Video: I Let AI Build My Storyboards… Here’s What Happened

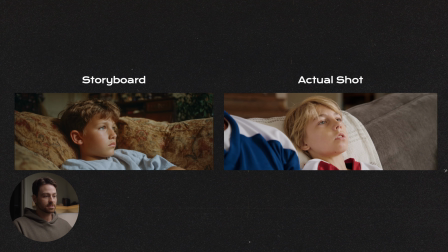[4:05]
So the kid kind of slouches back on the couch because he's like annoyed that his hockey game's gotten interrupted. So you'll see here, we have this on the left here, that's the storyboard AI generated image, and then here's the actual shot that we got.
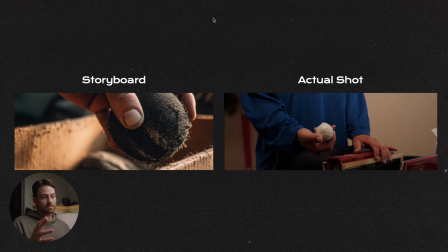[4:20]
Again, on this one, this is where things kind of change on set, like framing wise. You can obviously see this is a tighter shot, and then this is kind of like a medium-ish shot. We just wanted to get a little more of like the bin that he's searching through when he's looking for like his old mini stick stuff. So again, AI versus the actual shot. The next one here, this is where
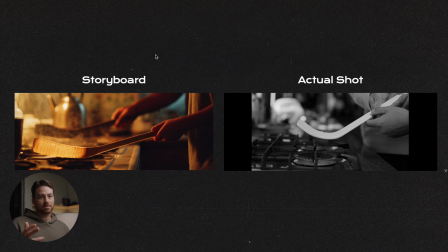[4:46]
working with the client, and obviously it being mini sticks, there's a lot of like nostalgia around that. So even for me, this was such a fun project to work on because growing up in the 90s, we had these like plastic hockey sticks. Now they're like full-blown like composite style. They look legit.
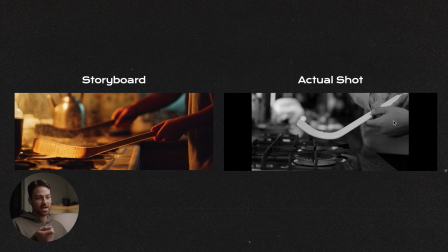[5:04]
But back then it was just like this plain white plastic hockey stick, and we would actually curve it over the stove and do the angle and all that stuff. So we wanted to bring that nostalgia piece in to this project. So you'll see here, again, like this is where I think the AI stuff really shines,
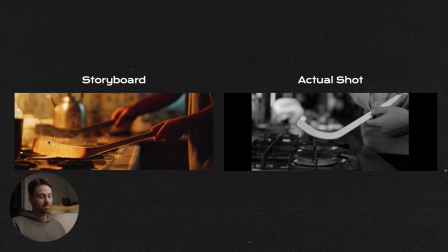[5:22]
because to find something like this with the kind of idea that like what you picture in your head could be pretty challenging to find. So having an AI generated image as our reference here, and then you can see this is the actual shot that we got.
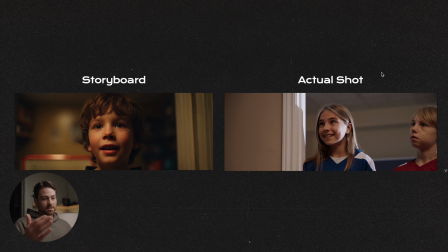[5:39]
Next one, this is when the kids come to the door. Again, some things change throughout the project, obviously, which is fine, but this kind of gives us the general idea, like the kids are coming to the door, they're excited to like try the mini sticks thing as the dad's looking through all his old equipment.
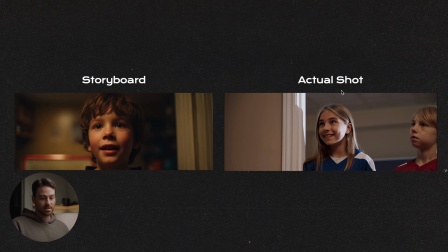[5:56]
So yeah, storyboard, actual shot. And then this is the last one.
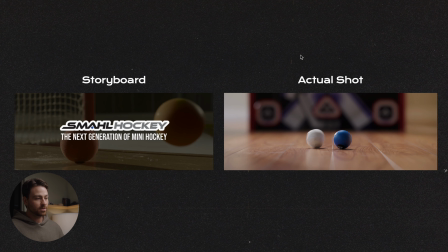[6:02]
This is where one of those moments again where, yeah, we could probably find another ball hitting a ball. For me, it just comes down to the efficiency and how quick this is. Like, you know, you could spend a whole day hunting for images where you could actually just take a morning,
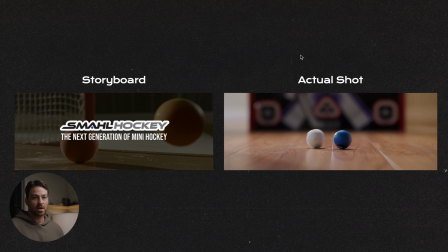[6:18]
build a bunch of prompts out, and the whole project is pretty much, you know, laid out visually within a morning, which is pretty wild. So I think in this age of AI and everything going on, I think as filmmakers or people that do this for a living, we're really scared of it. And I think this is one way that you can leverage AI to your advantage. This is really just a way for you to actually truthfully communicate what you have in your head and do it in a way that's fast and efficient. So AI, of course, it's going to replace a lot of things, but I think at the end of the day, it still comes down to your individual creativity and your ability to tell stories. That's something that AI will never be able to replace. We've heard that 1,000 times, but I think it's true. The emotional impact, just the connection that people can build through storytelling, I don't think that's ever going to change. And so if you're a filmmaker, content creator, videographer, creative who's a bit hesitant about AI or scared of it, this is, again, just a way that I think you can leverage it and you can use it to your advantage. So yeah, check it out.